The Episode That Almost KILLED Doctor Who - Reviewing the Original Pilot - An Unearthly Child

barring the police officer from the opening shot here played by fred rawlings and he was
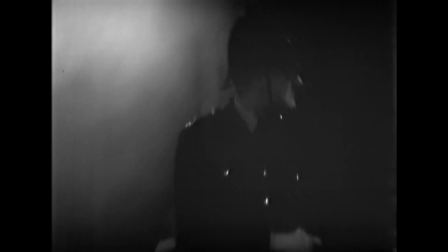(4:10)
replaced by reg cranfield during the remount what's different though is the characterization
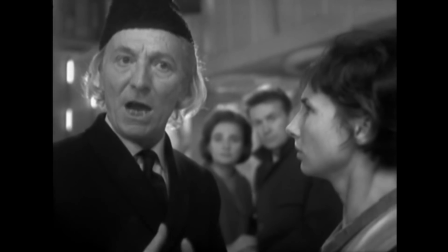(4:15)
mainly of the doctor and susan the doctor in this version lacks the
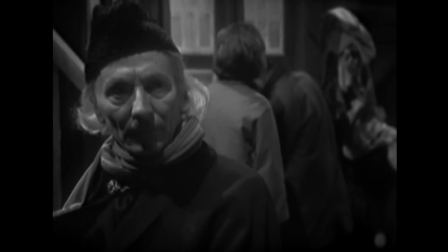(4:20)
smiling more playful nature from the final version in fact the doctor in
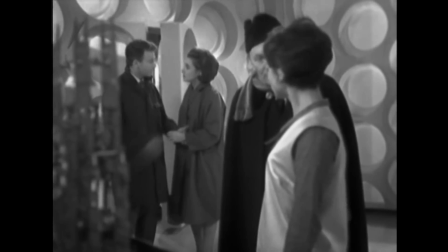(4:25)
the pilot episode almost reads as cruel getting much angrier at susan for having their ship in the junkyard discovered,
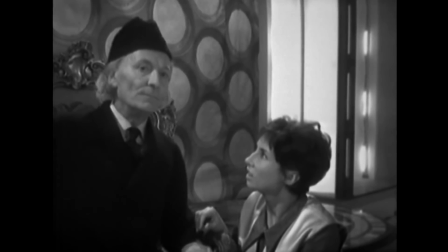(4:33)
his outfit is more plain, not wearing the Edwardian garments but rather a much more modern suit and tie combination,
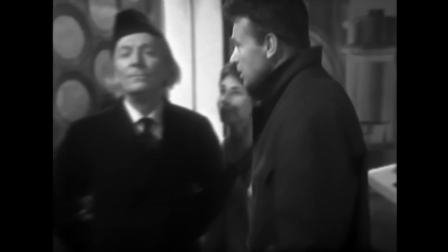(4:40)
reflecting his less eccentric performance.
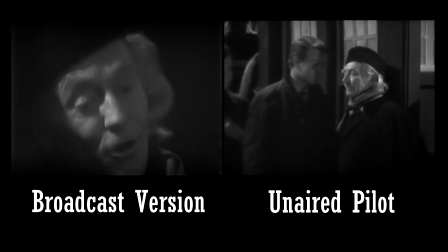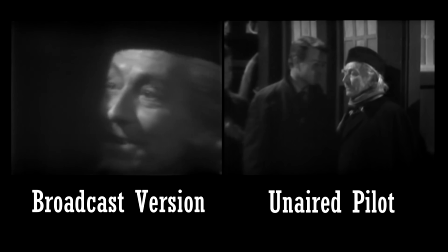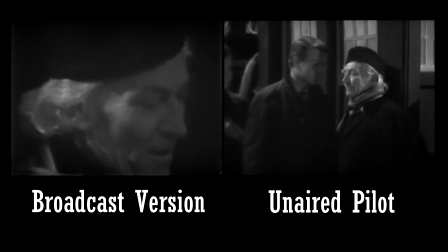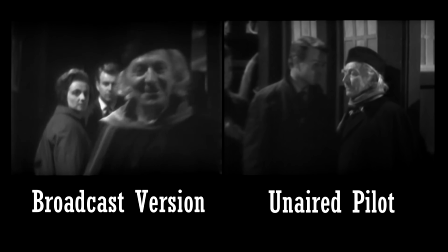(5:02) I don't think so, young man. No, I don't think so. And I don't understand your attitude.
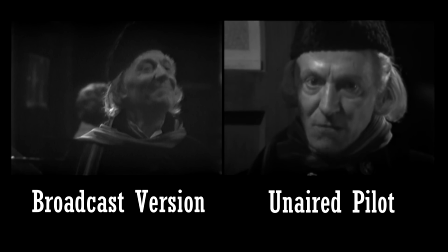(5:07) Yours leaves a lot to be desired. Will you open that door? I will not. Why not? What are you afraid we'll find there? Go away! Open the door! I certainly will not. Pushing your way in here. And I think we'd better find a policeman.
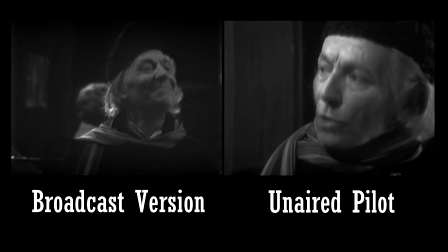(5:20) Yeah, well. And you're coming with us. Oh, am I?
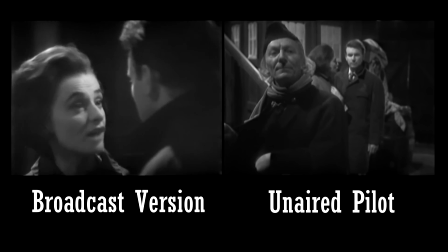(5:28) I think not. Can't force him. But we can't leave him here.
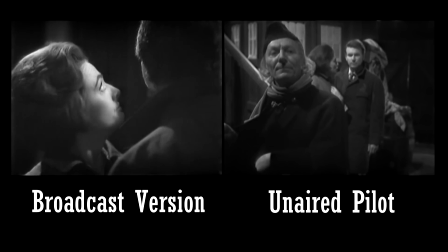(5:34) Doesn't it seem obvious to you? he's got her locked up in there. Look at it. There's no door handle.
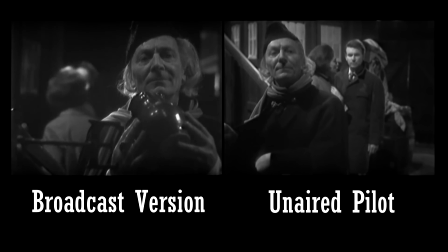(5:39) Must be a secret lock somewhere. That was Susan's voice. Of course it was. We can't force him.
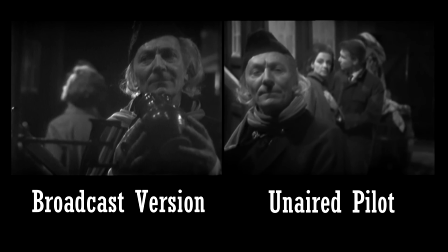(5:45) We can't leave him here. Doesn't it seem obvious to you that he's got her locked up in there? Look at it.
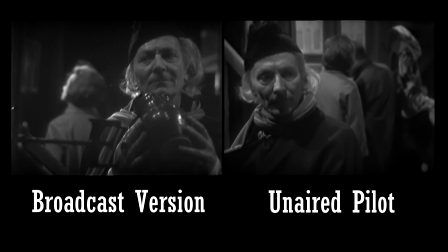(5:52) There's no handle. There must be a hidden lock somewhere. That was Susan's voice.
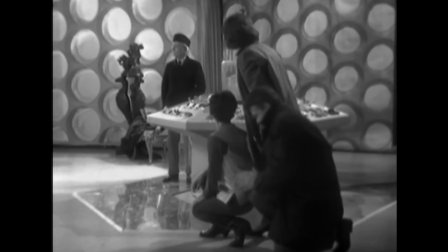(5:57)
I know that the Doctor could be interpreted as the villain in the finished version anyway,
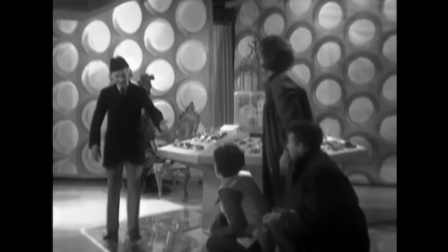(6:01)
but there he was a chaotic but charming trickster whereas here he's
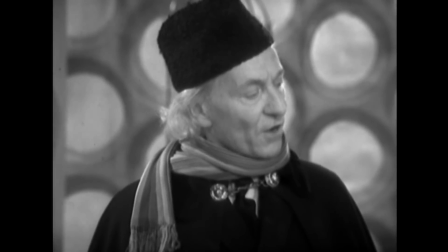(6:06)
a grumpy git with a real mean streak though i've got to admit some of the different lines and hartnell's delivery of them is a home run
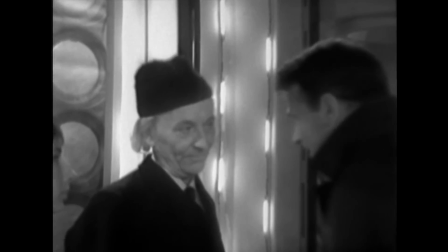(6:15) i know the free movement in the fourth dimension of space and time is a scientific dream i didn't expect to find solved in a junkyard for your science schoolmaster not
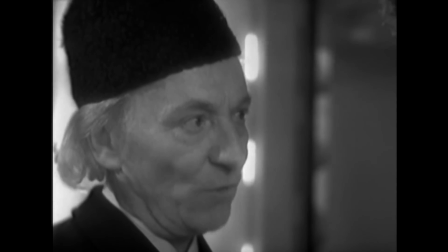(6:23) for ours i tell you before your ancestors turned the first wheel the people of my world had reduced movement through farthest reaches a
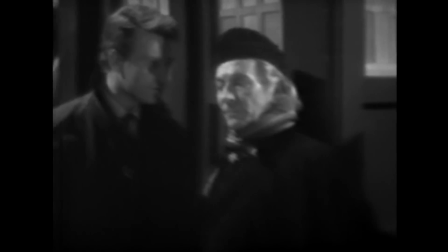(6:30)
space to a game for children but yeah that cold glare he gives the way he
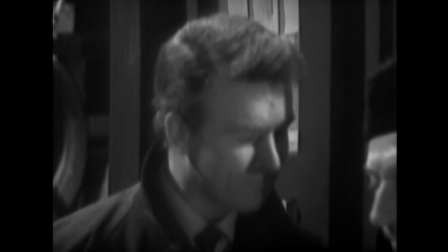(6:35)
turns his nose up it is very similar to hartnell's prior roles as
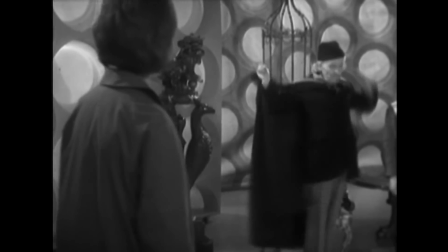(6:39)
authority figures a great performance but i don't think it's right for the role
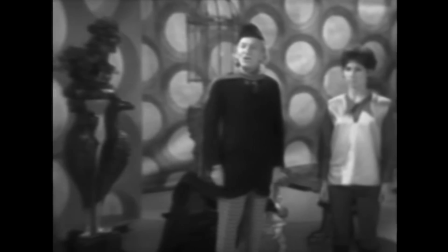(6:44)
and sydney newman agreed failing to see the twinkle in the doctor's
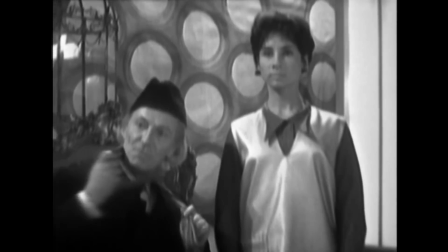(6:48)
eye that he thought was key to the character also key to the character the mystery of where he and susan came from in the broadcast version susan
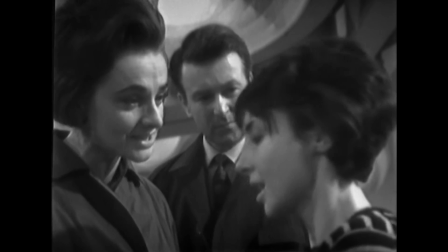(6:57)
is pretty vague about where she comes from do you look like us you sound like us i was born in another time another world but in
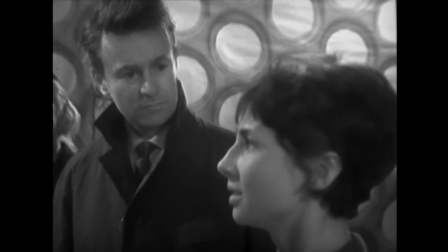(7:06)
the pilot they outright give us a time period you look like us you sound
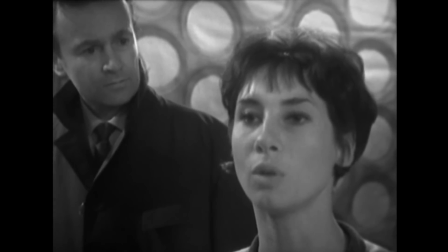(7:11)
like us i was born in the 49th century susan is portrayed
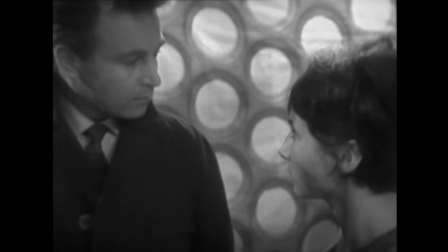(7:16)
as much more alien in this version whether it's her general attitude or her
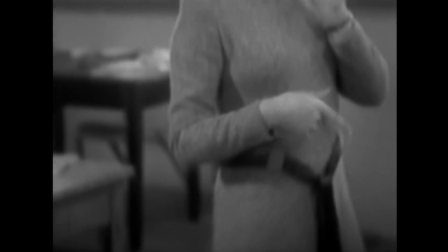(7:21)
body language which apart from the alien dancing in her introductory scene seems a
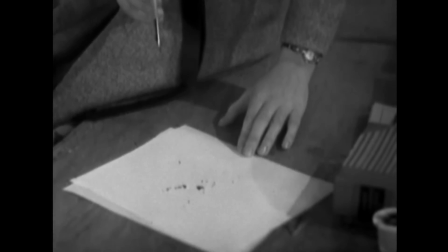(7:25)
bit more rigid here also when ian and barbara leave her alone in the classroom she doesn't read a book on the french revolution and spot a mistake instead
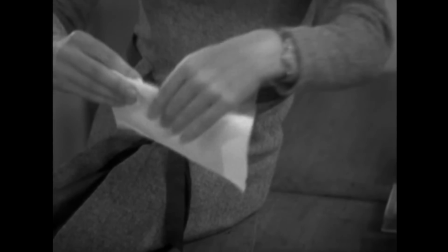(7:34)
she does an ink blot rorschach on a nearby piece of paper and then
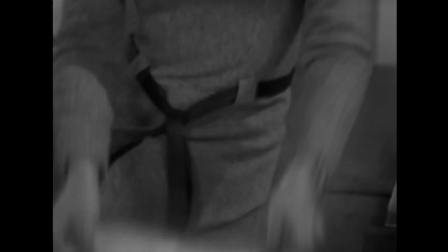(7:39)
paints a hexagon around it before crumpling the paper away and looking
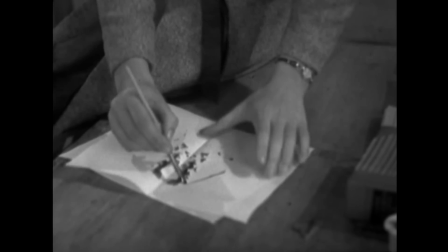(7:43)
concerned i'm guessing the hexagon is meant to resemble the tardis console but
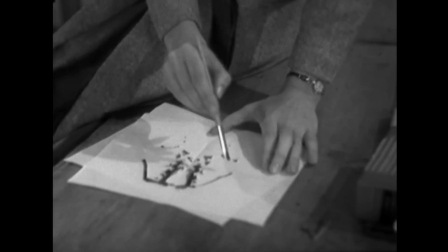(7:48)
this just seems unprovoked and it asks the wrong kinds of questions in the viewer this was a scene that sydney newman specifically requested to be changed
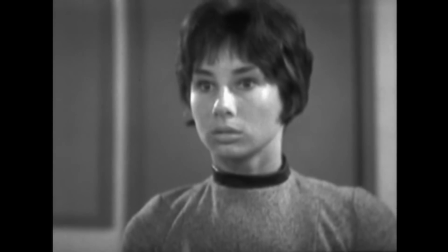(7:57)
having no idea what it was meant to imply honestly though there's not actually that